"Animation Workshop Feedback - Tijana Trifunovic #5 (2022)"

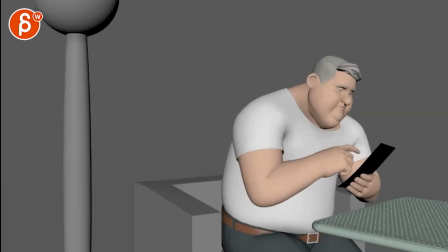(0:03)
Alrighty, let's watch this in full here. There is sound.
Hi, can I please do the house salad?
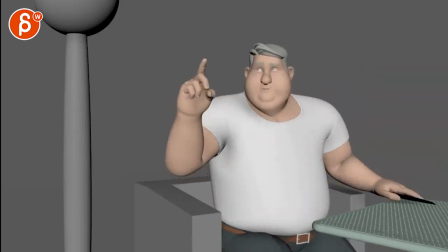(0:08) Yep, you got it. And can I do a piece of bread on the bottom and on the top, please?
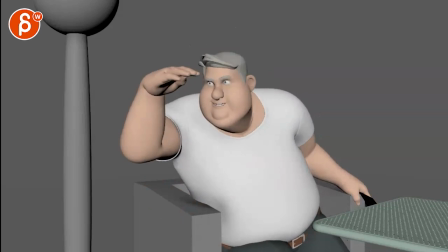(0:13) Okay. Maybe just throw in a piece of meat in the middle with some cheese on it, you know?
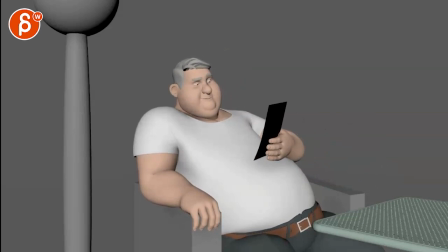(0:19) Why not? So, cheeseburger? No, I said a house salad.
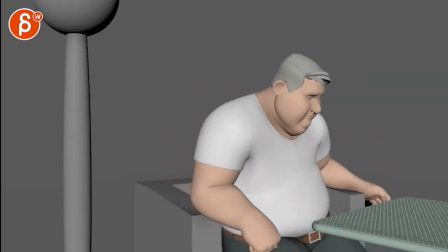(0:25) Okay, hold on. I said a house salad.
Oh, if you are already throwing it away,
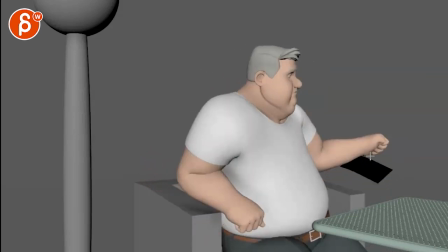(0:33)
instead of hiding it there, you might as well do an arc that comes out.
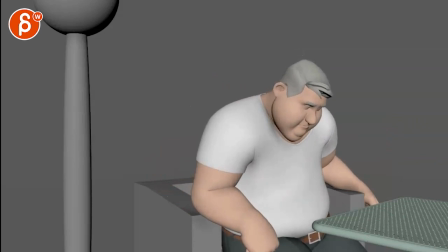(0:40) Salad.
Like that. Because I saw salad. It, and then I'm like, wait, did he throw it? Yeah, he did. So you can kind of see it here. So you might as well make a deal out of it.
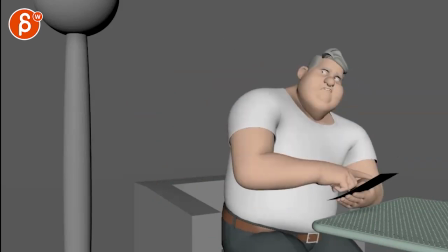(0:52)
That's okay. Now, in your email, you're saying here, let's just check body first before details and facial expressions later.
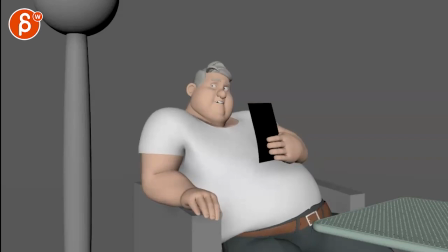(1:00)
So I think body-wise, it's pretty good. I really like... I love that lean over there with that ever so slight annoyance.
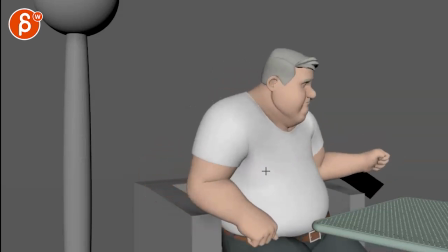(1:09) House salad.
Oh, that's great.
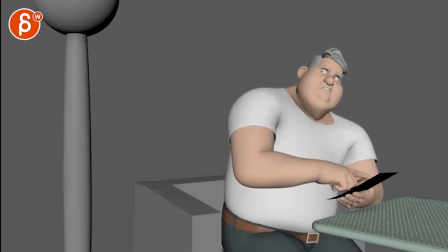(1:14)
Let's go back though, since you mentioned.
Can I please do the house salad?
Actually, we turn off the sounds so we can just focus on movement.
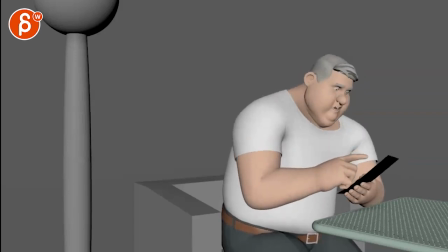(1:21)
The thing that I like in terms of progression is that he is a bit faster at the beginning,
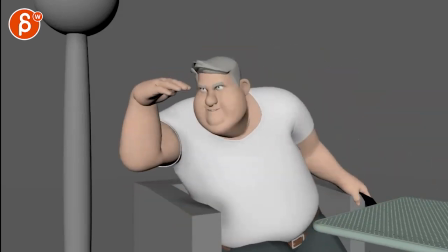(1:24)
and as he gains confidence, he gets slower and slower, you know, with those type of moves,
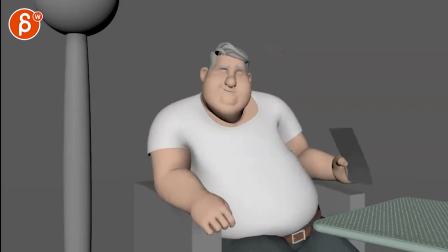(1:30)
and especially this one. I think that is a great contrast where you have, yeah, okay, I ordered this, compared to
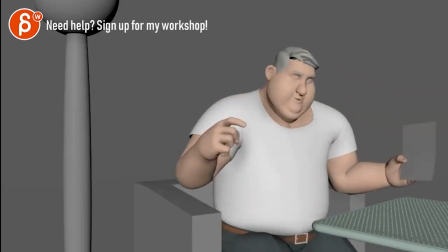(1:40)
those moves and the fast moves here. I think it doesn't really bother me.
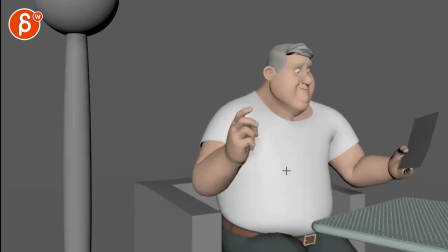(1:45)
You might argue, because I read your mail first and then I watched it and I felt like, oh, okay, maybe this is a bit fast, but then I'm watching it again.
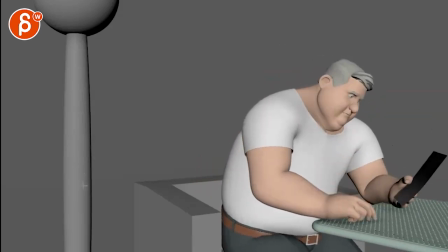(1:53)
I think it's fine. I don't know, that seems fine.
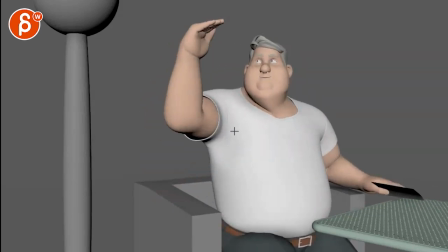(2:01)
Maybe, you know, you go up and that, like you're going all the way up, and it's, if you're really picky, which I am, you're tracking the fingers going over here, and then, whoa, changes direction,
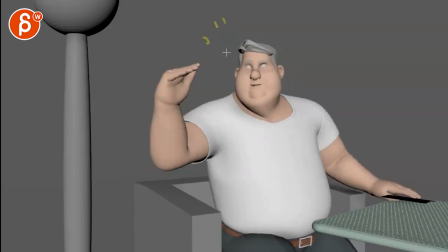(2:18)
and also goes back the same way. I think this, in order to give weight, with all that momentum and going up,
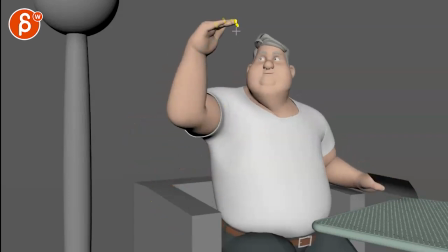(2:24)
he can go here, but then imagine that the tip would do something more like that. So you give it a bit more time to round out that arc and then come back,
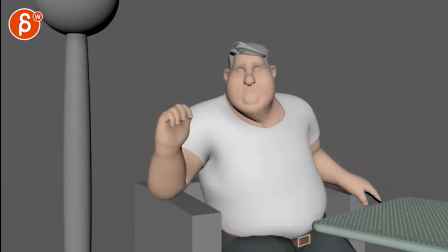(2:34)
which means that you're going to take frames away from that hold maybe, right?
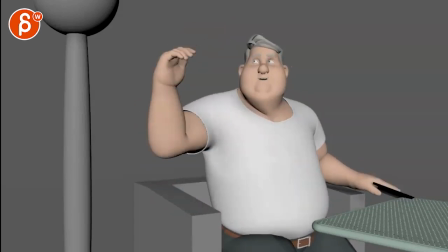(2:41)
So you're going to have to add, because if you're adding more frames to finish that,
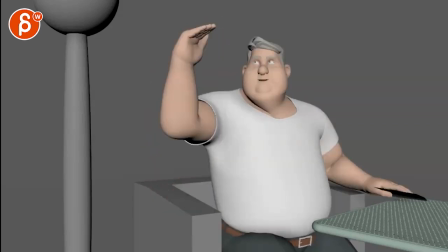(2:46)
then this drop is going to be even faster. So you're going to have to steal some frames somewhere.
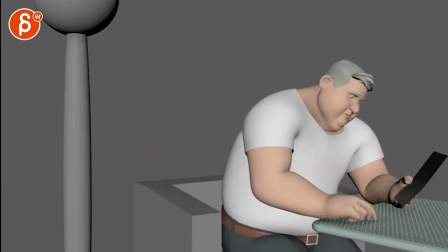(2:51)
Let's see, hold on, I'm going to bring back the sound just in case.
Hi, can I please do the house salad?
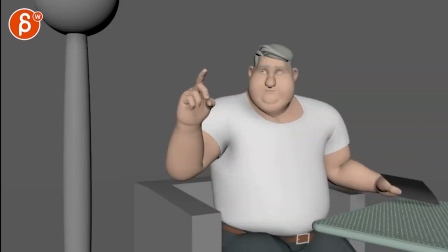(2:56) Yep, you got it. And can I do a piece of bread on the bottom and on the top, please?
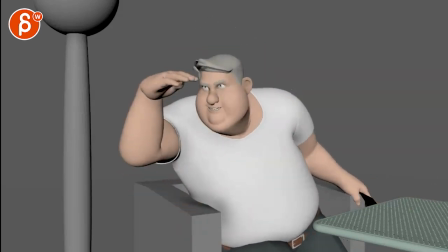(3:01) Okay. Maybe just throw in a piece of meat in the middle with a...
Yeah, it's tricky.
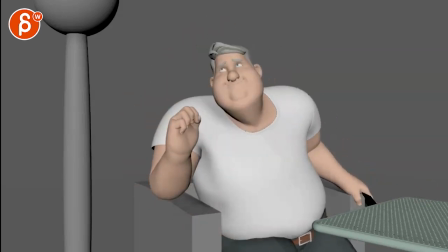(3:07) Can I do a piece of bread on the bottom and on the top, please?
I mean, what you could do... Turn the sound off again.
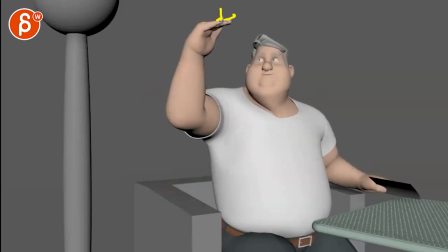(3:14)
Because we are fairly clear in terms of negative space.
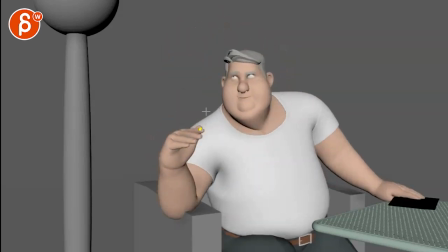(3:19)
So if he's going like this, right? And he's this high...
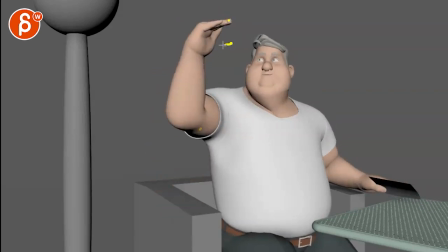(3:24)
What if you only bring it this high? Just throwing it out there, right? And it's maybe it's a bit lower. And then because it's the same timing but different height,
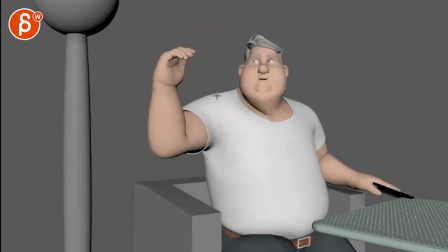(3:34)
it's going to be slower. And then that gives you just enough time to finish that arc. And it will be something more like that into that.
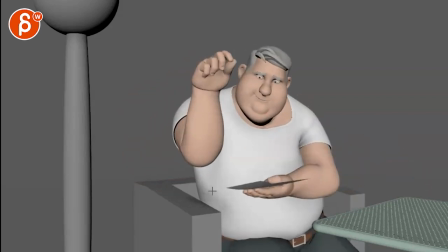(3:43)
And I think that's fine. That's fine. Silhouette's nice here. We understand the structure of the arm. It's a bit close, almost tangent here. I know it's a bit tricky. Maybe you can cheat by pulling out that shoulder or I mean, you can see how that neck is maybe a bit like this,
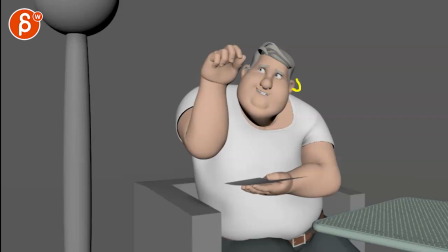(4:01)
so maybe you can pull that head over, so just give this a little bit more room. It's not crazy. It's kind of like so close.